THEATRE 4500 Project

Hello, my name is AJ Berman, and welcome to my Theater 4500 final project.
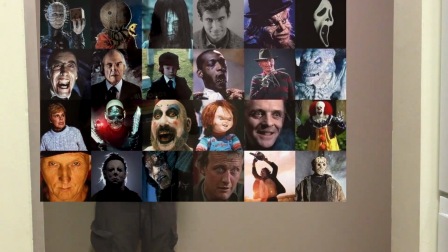0:06 Think back to some of the scariest characters you can think of on film. Some of the ones that you may have thought of were made through costume. This is any kind of practical effects, prosthetics, or any kind of modification where the human performer is still the one acting. We'll be analyzing some costumes of monsters, aliens, any kind of inhuman creature, and a sort of horror lens. So we'll be analyzing some costumes throughout history, trying to find similar elements, and researching to answer the question, how do you make a human look not human, and what makes those costumes so scary? So, one of the earliest examples of what I'm trying to talk about is the movie Frankenstein, the original movie that came out in 1931. So this movie was definitely a pioneer for these kind of early monster movies.
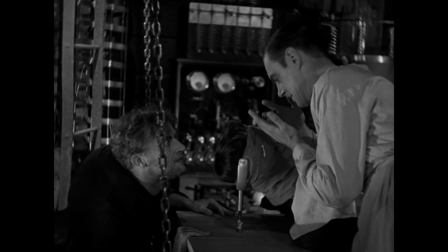0:57 So we all know how the story goes. Dr. Frankenstein wants to create life.
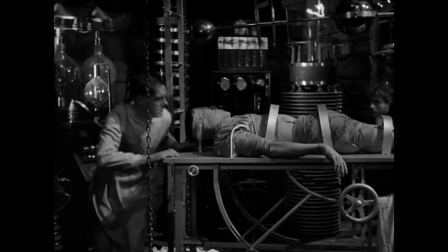1:01 He creates Frankenstein's monster out of a bunch of mutilated dead body parts,
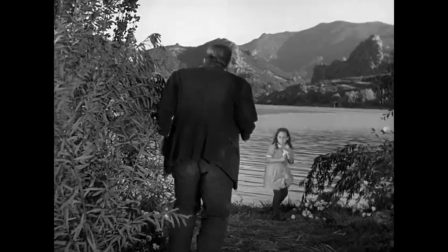1:08 and creates this towering monster figure. Goes on to figure out what it means to be human, but also scaring some people along the way.
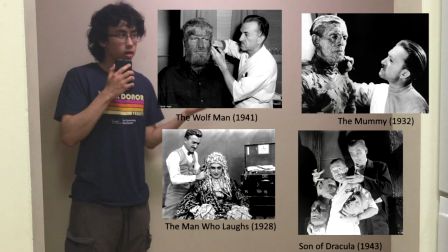1:17 The costume designer for this movie is Jack Pierce. He also did a lot of other of the early monster movies, and the actor who played him is Boris Karloff. So the purpose of this costume is to adapt the descriptions from the book and make him into real life. There are a lot of interesting creative decisions to this costume. So a very unique feature of this costume that wasn't exactly adapted from the books was the kind of massive forehead and the eyebrow ridge.
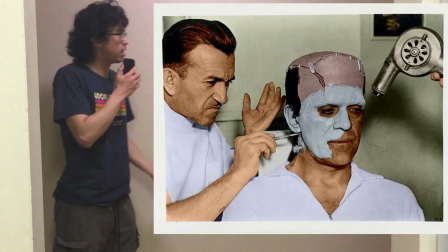1:42 So the prosthetics was used. So it's mostly made out of layers of cotton,
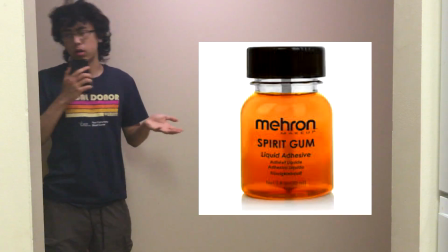1:47 spirit gum, which is also used now, but it's a kind of adhesive made from resin,
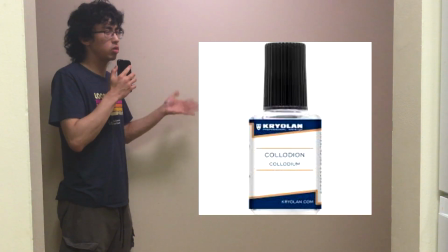1:53 and also made of collodion, which is a kind of liquid plastic that cover the layers. Another feature also using prosthetics, also made of cotton, similar materials, was the eyelids,
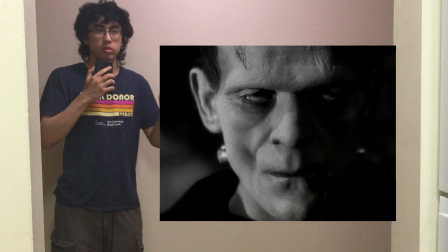2:04 which really makes him look like a kind of dead figure, which you can see with the droopy eyelids and how he looks essentially dead.
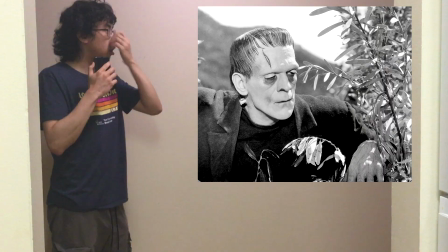2:11 Some other features was the scar on the right side of his face. Also the bolts or electrodes in his neck, which is a new feature for the movie, to make him have a sort of robotic look, but also show his origins from electricity.
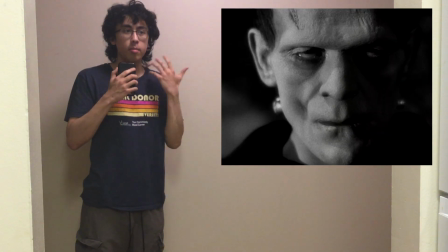2:24 An interesting feature is the actor Karloff had dentures normally, but he took them out for the movie to have his cheeks more caved in,
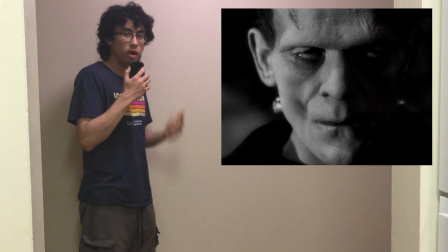2:33 so he looks more like a corpse, where the flesh would have been rotted away. And then finally, his face and hands were covered with a
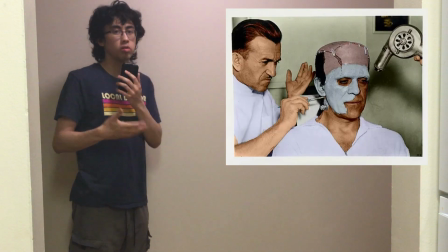2:42 grayish-green grease paint to also give him a pale, ghostly look.
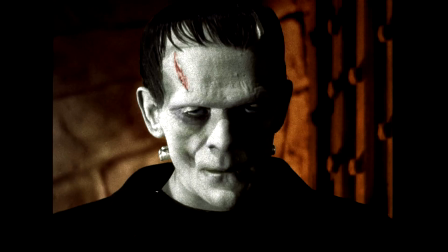2:46 All the pictures and videos that I've been showing before have been colorized because the movie was made in 1931.
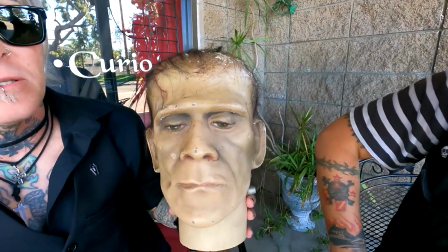2:52 A good indication for what the color would have been is the original prop head, which was essentially a style guide that Pierce used to create the makeup each time.
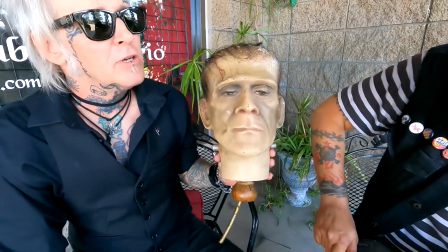3:00 As you can see, it's more close to a even pale yellow kind of color,
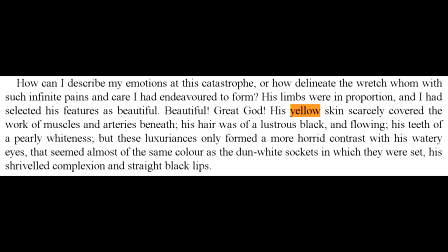3:04 which is actually more accurate to the book because it describes him with yellow skin rather than bright green like we may know.
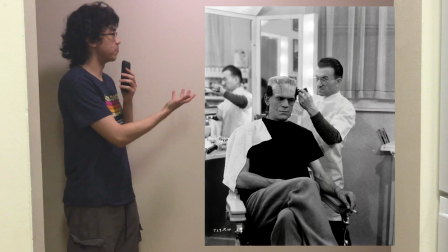3:10 And you can see pictures of him having the makeup done by Pierce,
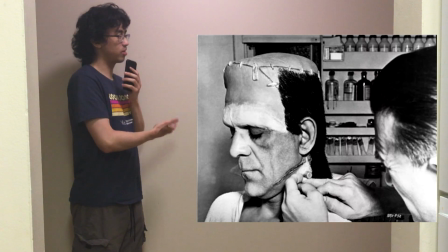3:14 and this process took 3 hours and then also a few hours for the makeup to be taken off. This had to be done for every time they were shooting.
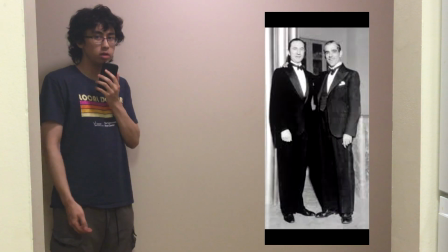3:22 And more of a feature is the actor himself, but Karloff was 5'11", but he also wore boots with lifts to make him 6'6".
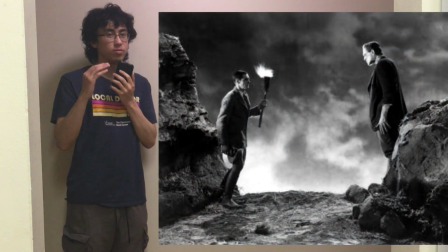3:30 So he really appears as just this towering figure over all of the other actors.
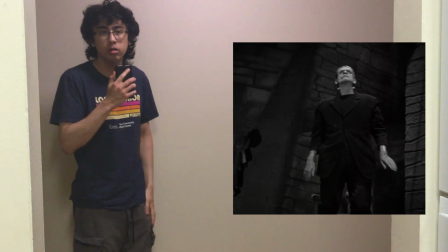3:35 In regards to his clothing, it's pretty plain, which is kind of different from most depictions I've seen of Frankenstein's monster,
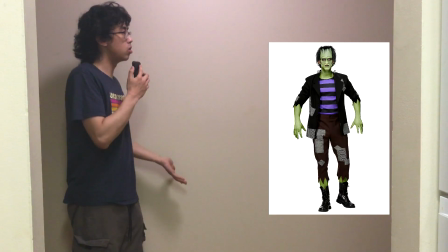3:43 where he would normally have like tattered clothes or like something a zombie would be wearing.
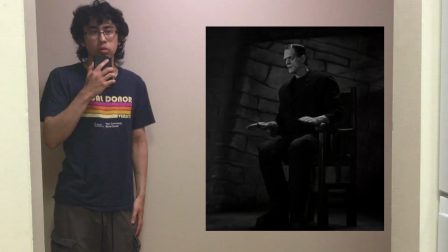3:47 But in this movie, he just wears a normal black suit, normal pants.
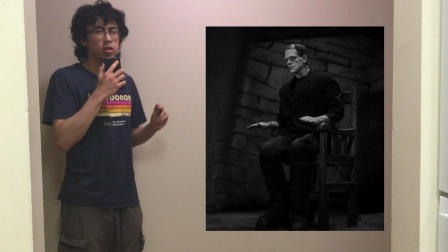3:52 The only interesting feature is it was specifically chosen to be
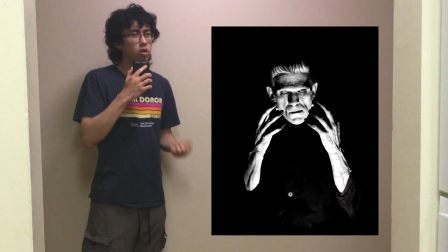3:57 not fitting around the arms to make his arms look longer and his fingers look longer so he can seem more monstrous.